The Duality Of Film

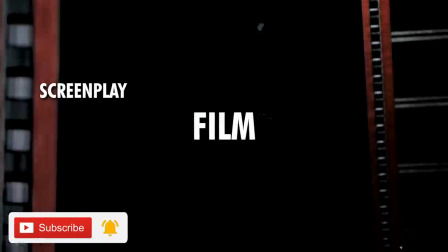0s
What is the most important aspect of a film? Is it the screenplay, the cinematography, the performances, the editing, the direction?
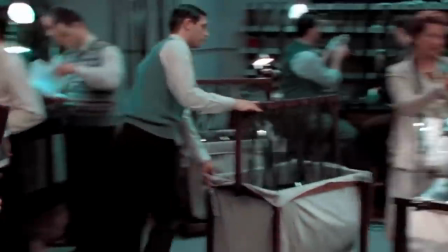8s
There are so many variables that go into making a movie that it is hard to determine just one aspect that should be given the most weight.
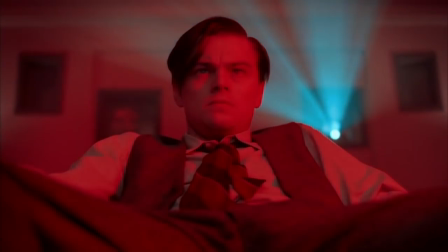15s
And it's one of the biggest reasons why comparing the quality of films can be so difficult.
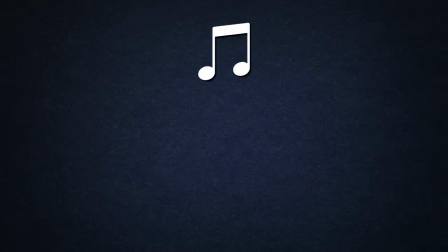20s
For instance, in music, if you're comparing two songs, then that alone can be broken down into many different categories.
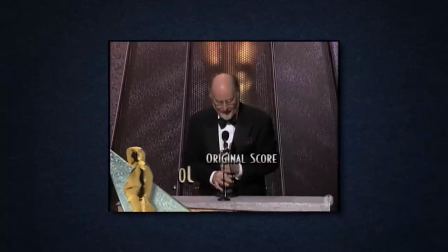26s
But in film, the soundtrack itself is just one of many other broad categories that can also be broken down into smaller criteria.
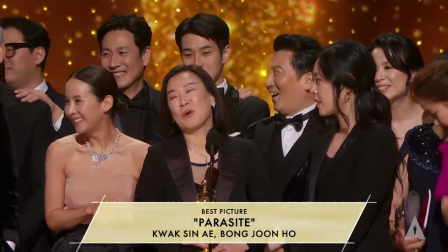34s
So what then is the primary basis of film evaluation? Well, despite the wide range of elements you can evaluate,
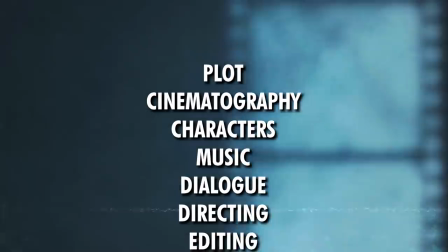42s
broadly speaking, the vast majority of those elements can be split into two major categories.
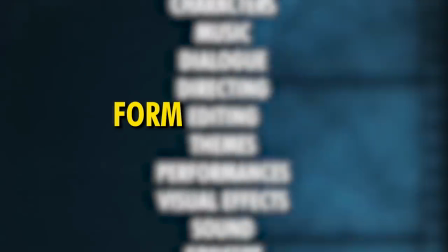48s
Form and content.
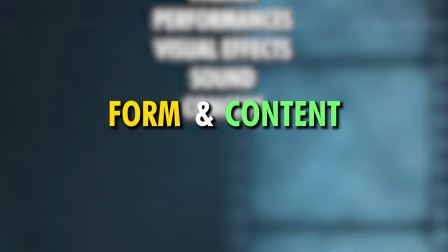50s
And consciously or subconsciously, the way you rate films is based on your personal preference for one or the other.
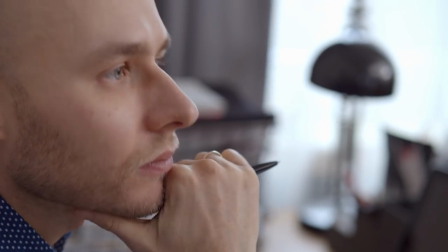58s
So what do I mean by form or content?
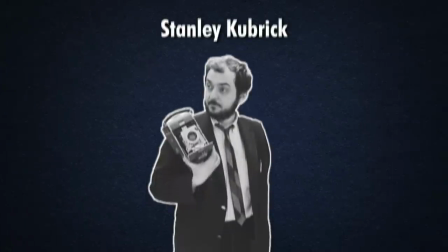61s
Well, these two sides of film are an idea put forward by Stanley Kubrick, arguably the greatest American director of all time.
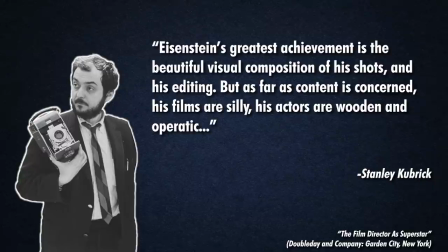67s
He explained, Eisenstein's greatest achievement is the beautiful visual composition of his shots and his editing. But as far as content is concerned, his films are silly,
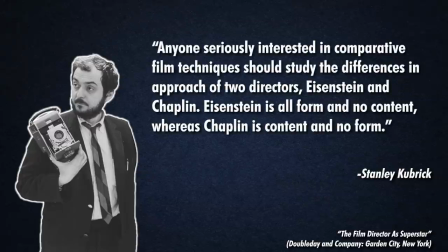77s
his actors are wooden and operatic. anyone seriously interested in comparative film techniques should study the differences in approach of two directors, Eisenstein and Chaplin. Eisenstein is all form and no content, whereas Chaplin is content and no form.
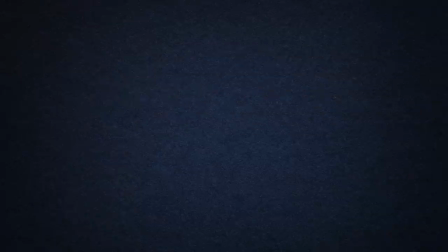94s
So what is Kubrick saying here? Well, the simplest way to put it is that content can be thought of what is being presented in the movie.
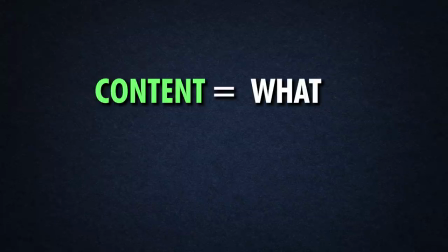101s
So the story, the characters, the dialogue, the performances, and so on. Whereas form is more so how these aspects are presented to us, meaning the shots, the composition, the editing, etc.
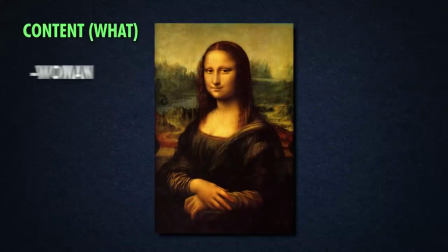114s
A simple analogy is that the content of this painting is a woman sitting down, half smiling, with a landscape behind her.
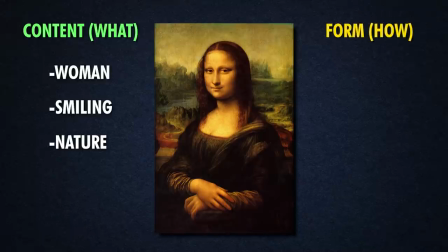121s
But the form is the actual painting techniques used, such as the soft gradation between colors or use of light and shadow.
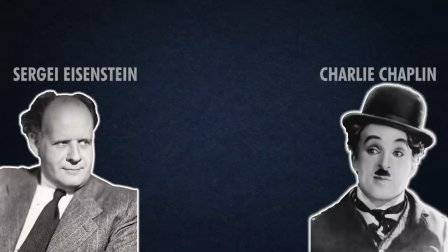128s
To give a clearer idea of how this pertains to film, let's quickly look at the two directors Kubrick mentioned, Eisenstein and Chaplin.
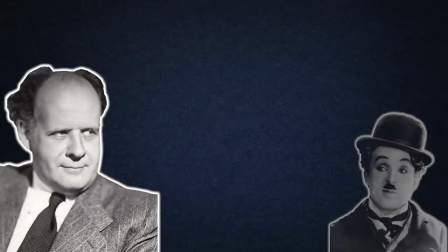136s
So Kubrick says Eisenstein is all form and no content.
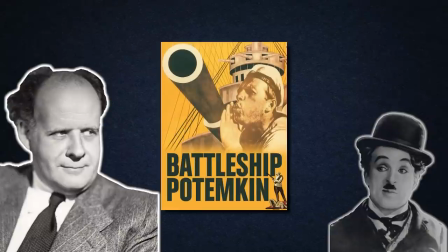140s
And if you look at Eisenstein's most iconic film, Battleship Potemkin, you can see exactly why.
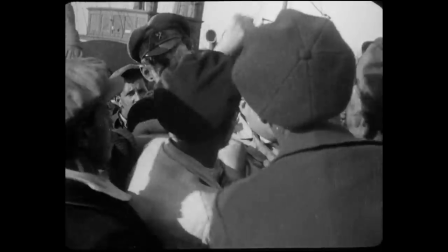146s
First of all, Potemkin is openly a revolutionary propaganda film. The film celebrates the masses revolting against the Tsarist government.
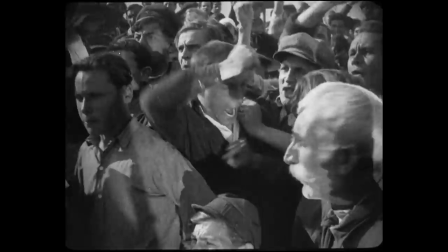154s
As such, the film focuses on capturing the actions and emotions of large groups of people, rather than following the story of any one character. character.
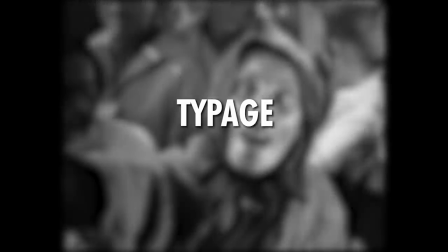162s
In this vein, the film used typage, which is casting actors based on what they represent rather than to give an individualistic performance.
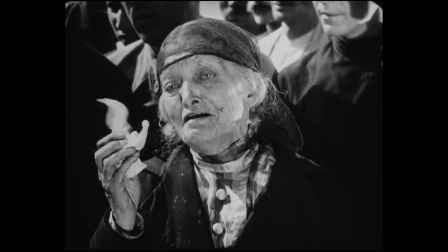170s
So for example, this haggard old woman is cast because she represents that type of commoner who would be a victim to the Tsarist military,
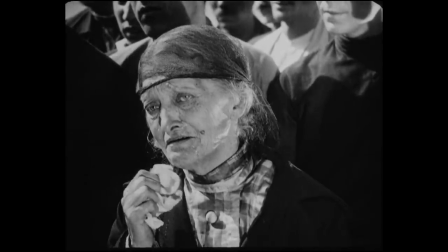179s
not because she actually needs to play a meaningful role in the narrative or tell a story. All the masses are cast this way, commoners, sailors,
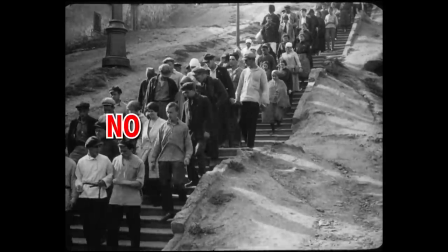187s
soldiers, and so on, meaning there There are no real characters in this film.
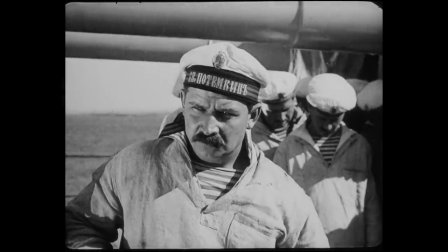192s
The one character you could argue does exist who does have some semblance of a leading role is killed early on.
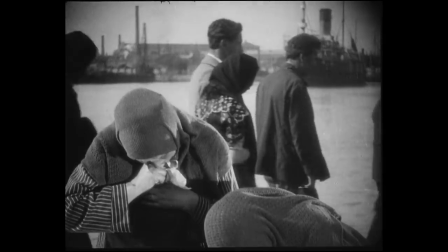199s
So a film with little to no emphasis on character progression or building an emotionally compelling narrative around individual characters.
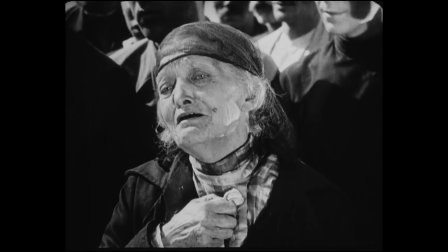207s
Instead, the drama of the film comes from stylistic presentation.
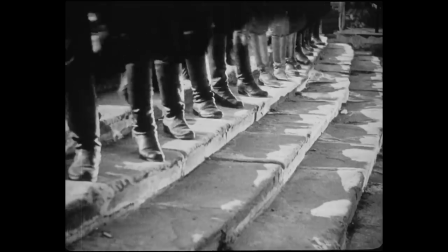213s
The Odessa Steppes Massacre is a famous sequence, where the SARS soldiers massacre a crowd of helpless commoners.
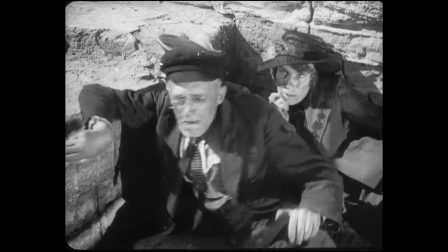219s
And even though these are all nameless faces, the power of the scene is no less impactful thanks to the direction.
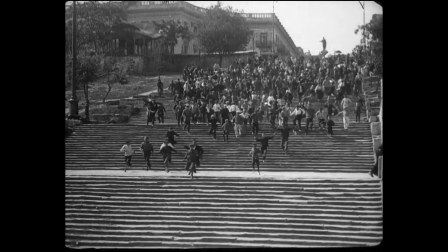226s
As we are shown the throngs of masses pouring down the steps desperately trying to escape,
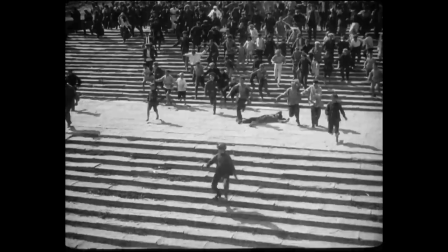231s
the high angle shot invoking a sense of powerlessness as they run down from the soldiers above them,
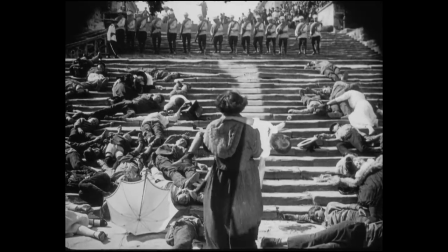236s
or alternatively being used to show a mother of a dead child walking up towards these shadowy figures to beg them
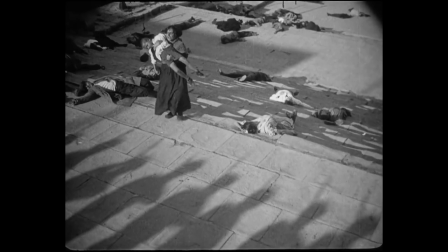242s
before being mowed down.
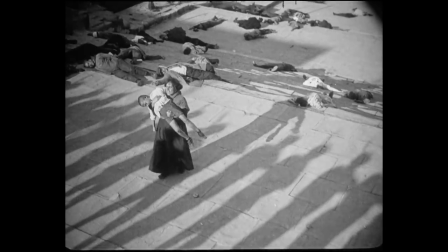243s
But even the framing of the shots is secondary to the editing involved in this riveting montage,
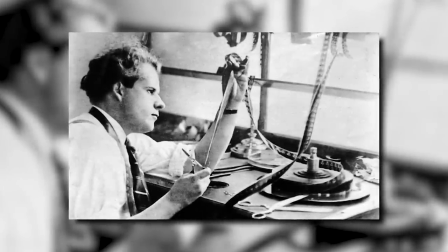248s
as Eisenstein was an early pioneer of Soviet montage theory,
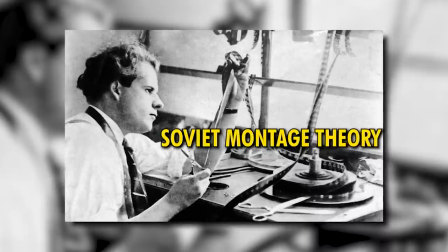253s
the belief that editing was the one truly unique aspect that defined cinema and separated it from other art forms.
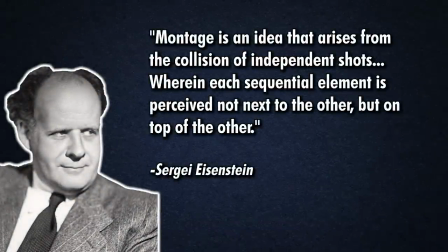260s
And particularly the notion that the power of a montage is that each sequential shot is not just next to each other, but on top of each other, communicating a greater idea.
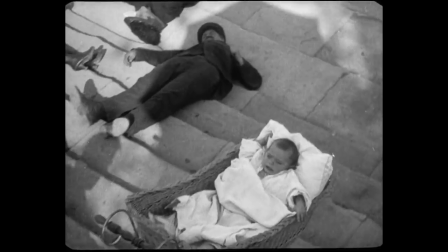270s
For instance, the contrast between seeing a baby carriage falling down the steps in the midst of death and violence.
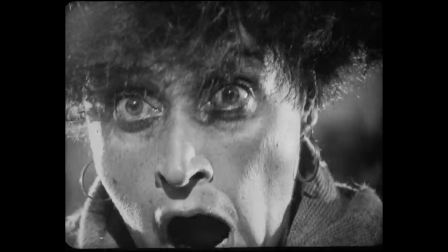276s
The vivid close-up expressions of shock and horror rapidly juxtaposed with the frenzied fleeing of the crowd.
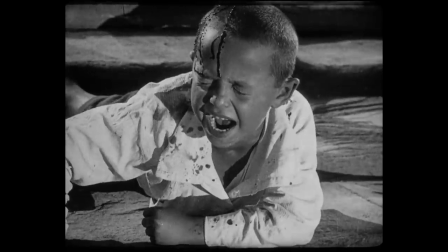282s
Even if we don't know any individual character, this is still an emotionally charged, gut-wrenching scene thanks to the direction and editing.
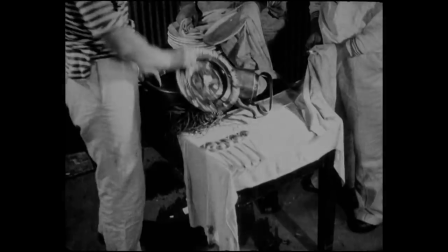289s
And that really is how the entire film plays out. So much of the emotion of Potemkin is communicated mainly through technical feats such as montage.
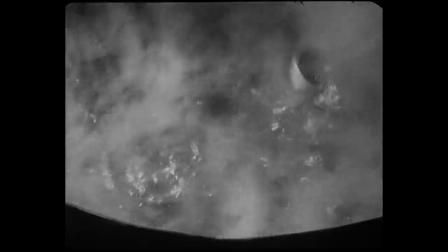298s
The growing anger of the crowd captured not through individual performances, but through symbolic cuts to a boiling soup or to a fist clenching.
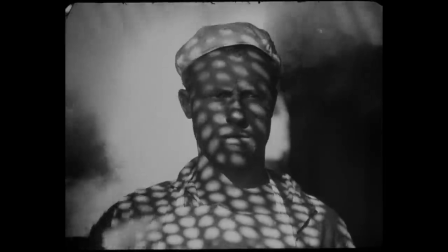307s
This is a film defined by its mastery of form. But on the other end of the spectrum, we have Charlie Chaplin,
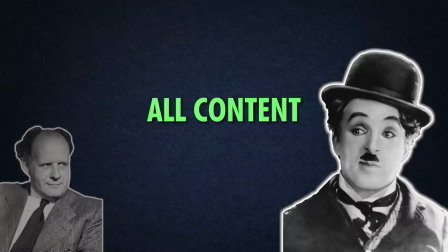314s
whose films have none of the actual technical brilliance of Eisenstein, yet are certainly as iconic just the same.
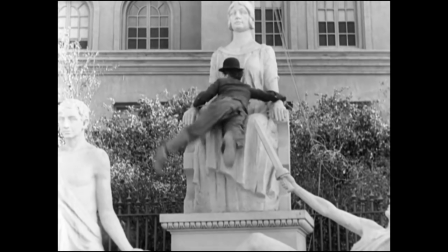320s
Chaplin films are directed and edited quite simply. Because there is a tremendous amount of choreography and physical comedy happening in any given scene.
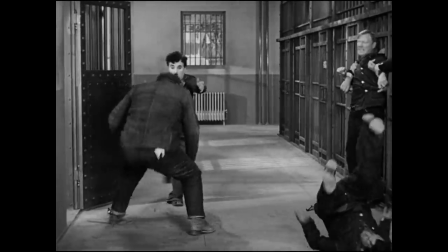329s
Chaplin actually uses very straightforward, wide-angle shots with the simple purpose of clarity.
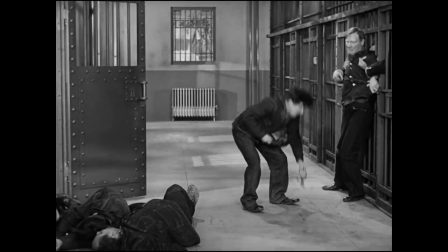334s
The goal is for the viewer to be able to clearly follow all the movement in the scene, rather than to communicate something through the imagery or framing.
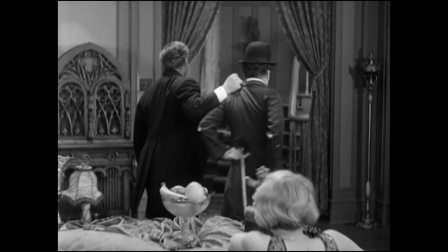342s
And because most of the physical comedy is done in long, continuous takes, the editing is simplistic as well.
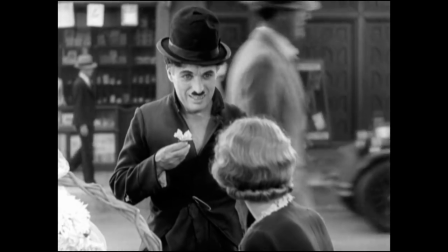349s
There are very, very few cuts throughout his films. However, what Chaplin films lack in technique, they more than make up for in heart.
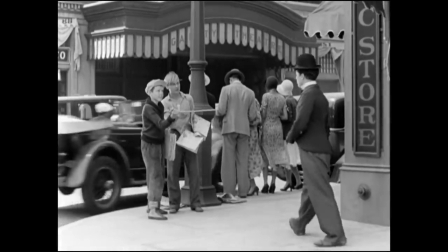358s
We always follow a humble, lovable Tramp, living a simple life that gets him into misadventures, and it's his performance that is the main focus of the film.
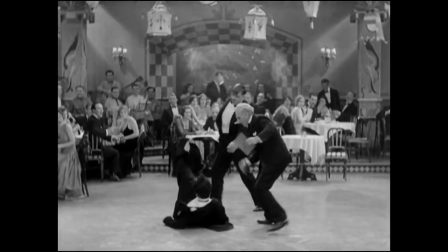367s
Not only watching him pull off enthralling sequences of physical comedy, but the relationships he makes and the personal challenges he overcomes.
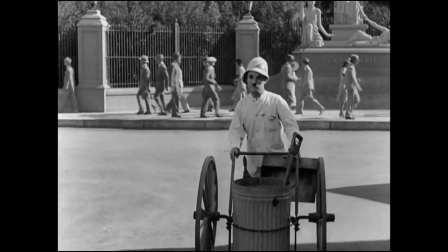374s
Not to mention the heartwarming romances that play out, such as the penniless Tramp working all film to be able to pay for a blind girl's surgery.
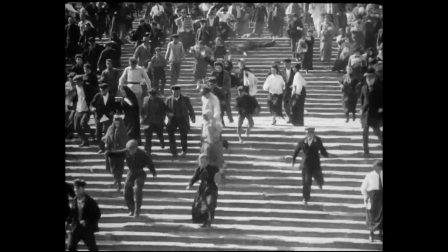382s
So if we were to use Eisenstein's Potemkin as an example of a film that strength is purely form,
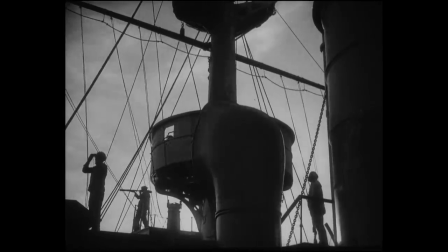388s
the brilliant editing and direction make it a spectacular display of the artistry of filmmaking, just distilled technical command of the craft.
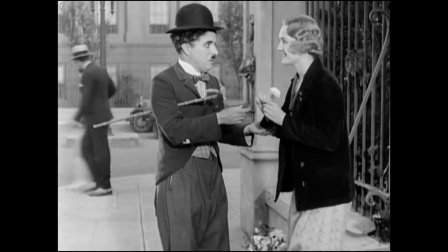396s
On the other hand, if we look at Chaplin's films as purely content, it's the endearing characters, performances, relationships, and story that draws you in.
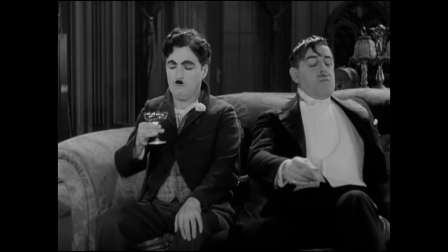405s
So this should provide a good lens to determine how you value films you see today.
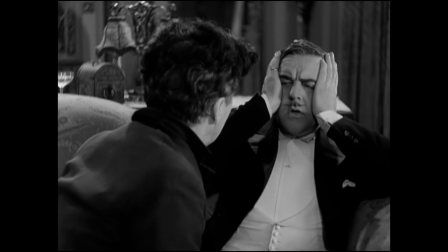410s
What stands out to you more about a film? Form or content?
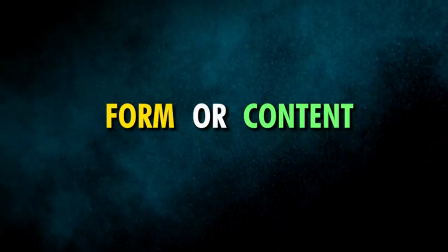415s
We all already instinctively place some degree of greater value on form or content when watching a film.
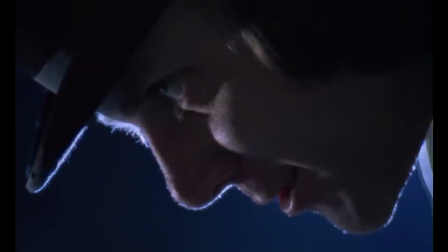422s
And of course, film students or cinephiles are likely much more aware of what aspects they already value more,
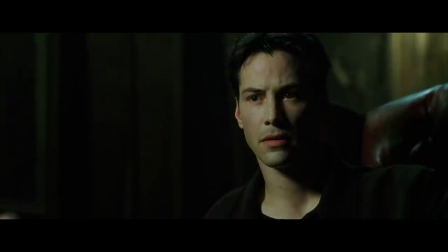428s
even if they don't personally categorize it in the terms Kubrick used, of form and content.
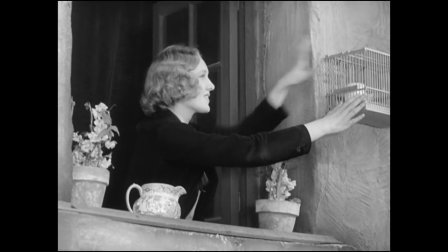434s
In general, most people will tend towards enjoying films for their content.
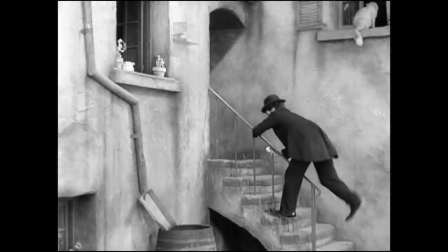439s
The story, the characters, the dialogue, and so on is what matters more.
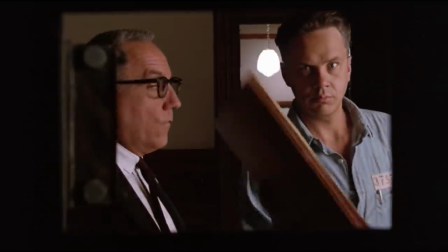444s
Plenty of classic films, such as Forrest Gump or The Shawshank Redemption, aren't exactly innovative works of filmmaking,
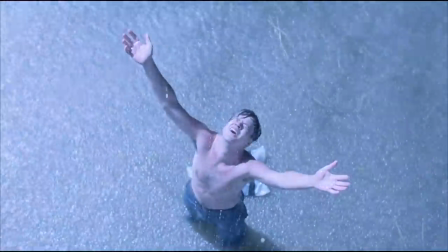450s
but they make for stories that are deeply affecting for many people, hence their long-running status as all-time greats.
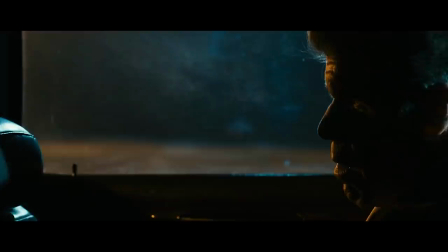457s
And while most viewers will value content more, many critics and cinephiles seem to have a soft skew towards form being more important.
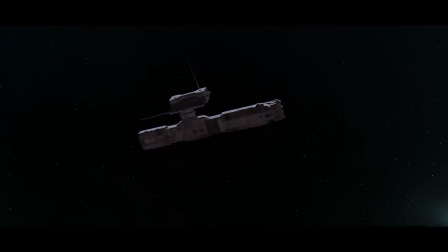465s
The films that rank high on all-time lists for critics are usually those that were particularly groundbreaking or noteworthy in terms of the actual scale of filmmaking.
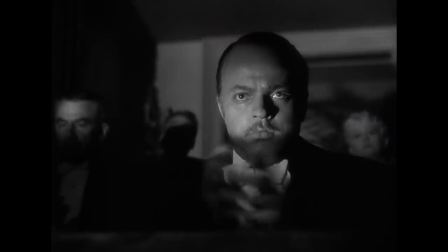474s
That's not to say critics don't also highly value content, it's just that films on all-time lists will generally have to be great in both.
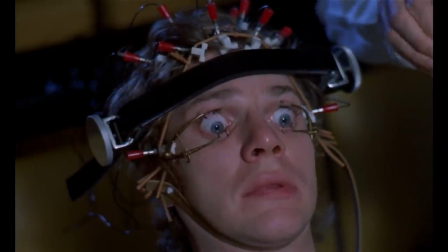482s
The simple reason may be that when you have watched literally thousands upon thousands of films,
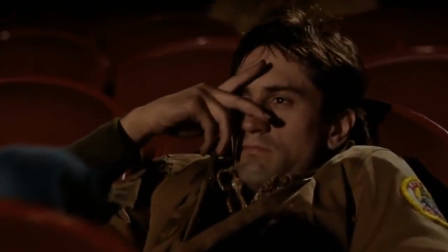487s
it becomes rarer and rarer for a good story to feel revolutionary.